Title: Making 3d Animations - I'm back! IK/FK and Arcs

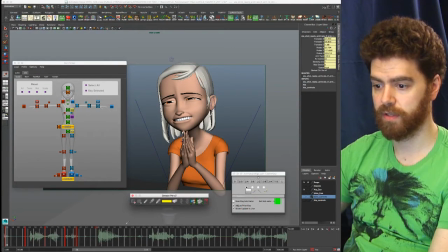Pull this over so you can see it. So I'm going to add the grease pencil. I'm going to draw this top shape here,
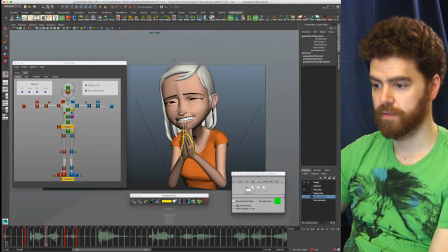just so I can see how this is tracking. So you can see, so I'm going to change colors here now, because this is like the next big movement. And then again, I'll change it to the red. Let's do that.
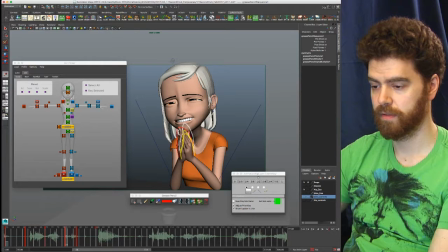And then again with red, because it's sort of the same path now. And then again.
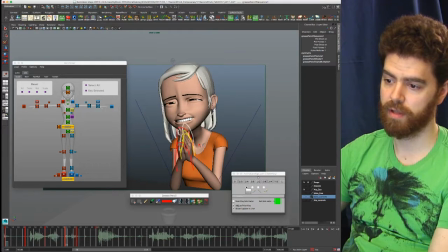So if you look at this, it's all on top of one another. There's no arc. And the arc is like this.
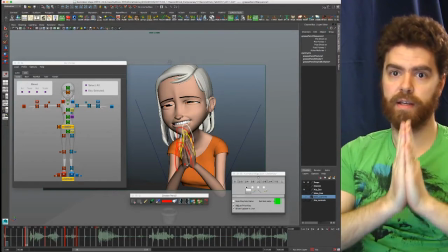So, yeah, I'm moving my hands towards the camera, but it basically just looks like they're going up and down, especially when something happens fast.
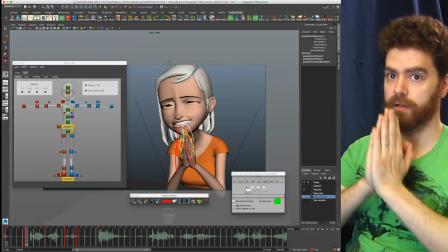So I need this arc to really be looking like it's going dimensional.
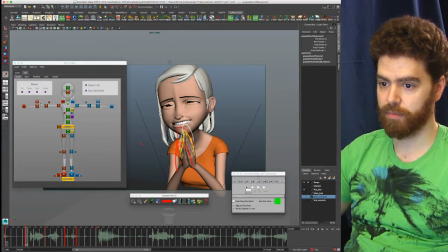So that's where I'm going to look at now. The IK poses of these hands.
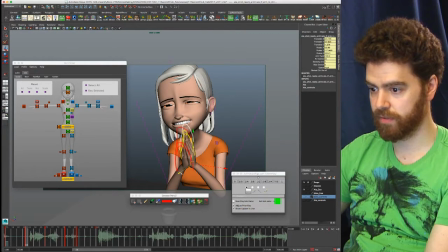So this anticipation's, I'm going to move forward a little bit. Right, and she comes back.
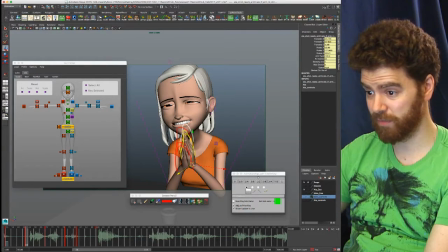Actually, for this anticipation, I'm actually going to move her hands this way.
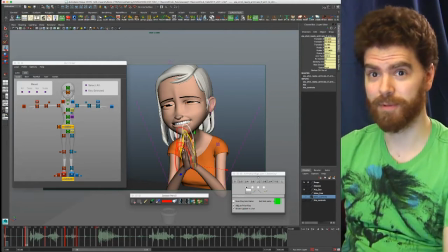So she can anticipate these hands. Sorry, I'm almost going to point. I think what I'm going to, let me pick another color.
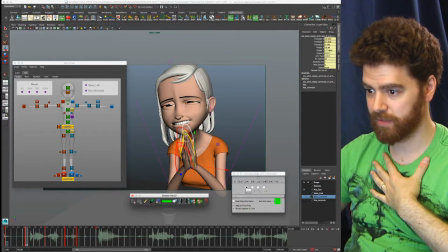Pick this green. These hands are probably going to make more, oops, hello. These hands, if I can get my tool here, are probably going to make an arc that's more like this. I'm over exaggerating.
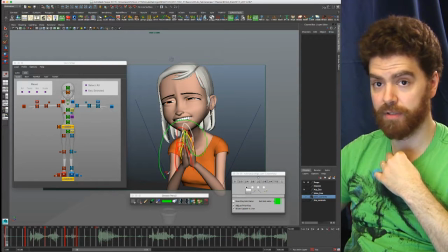But that's sort of, I think, what needs to be happening so that that motion is not looking jumpy and really ugly.
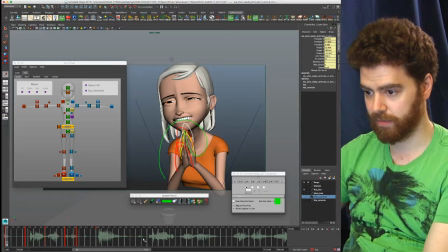So let me go through and select those. This is probably the biggest takeaway from tonight's live stream for me and hopefully others. So like the hands have come up, but like it's not.
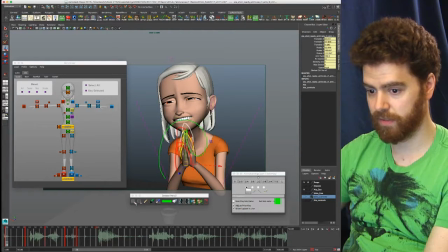So let me clear this out.
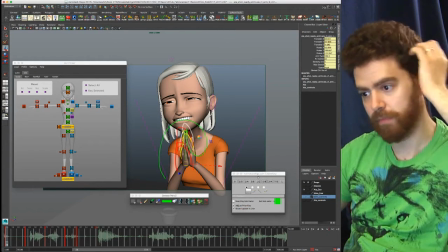So I'm deleting all the scribbling I did. See, hopefully we won't crash.
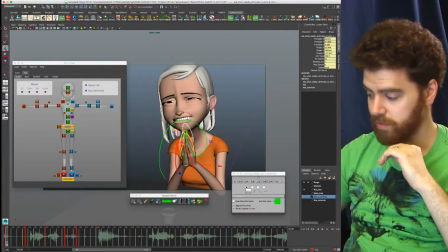You can probably see that the cursor is a spinning beach ball. Cheers.
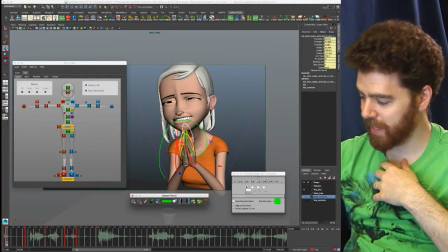There we go.
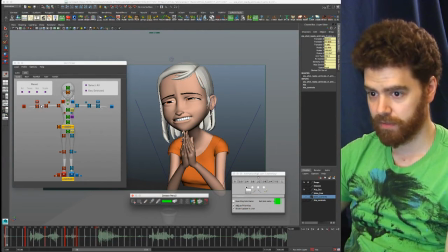There we go. Okay. So let's try this again.
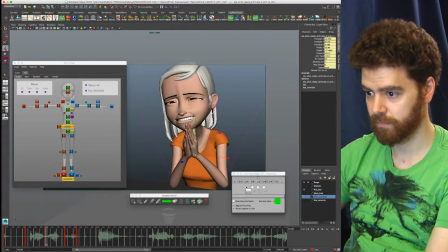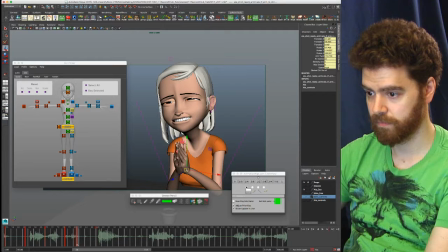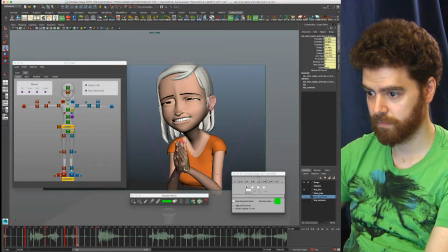All right, so now I'm just going to make this,
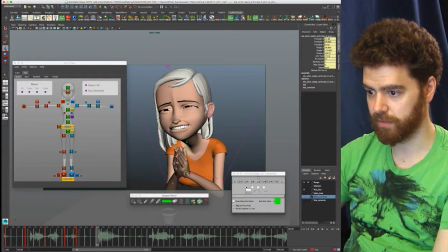you'll see the hands are, of course, now mashing together, and that's just because both controllers are selected.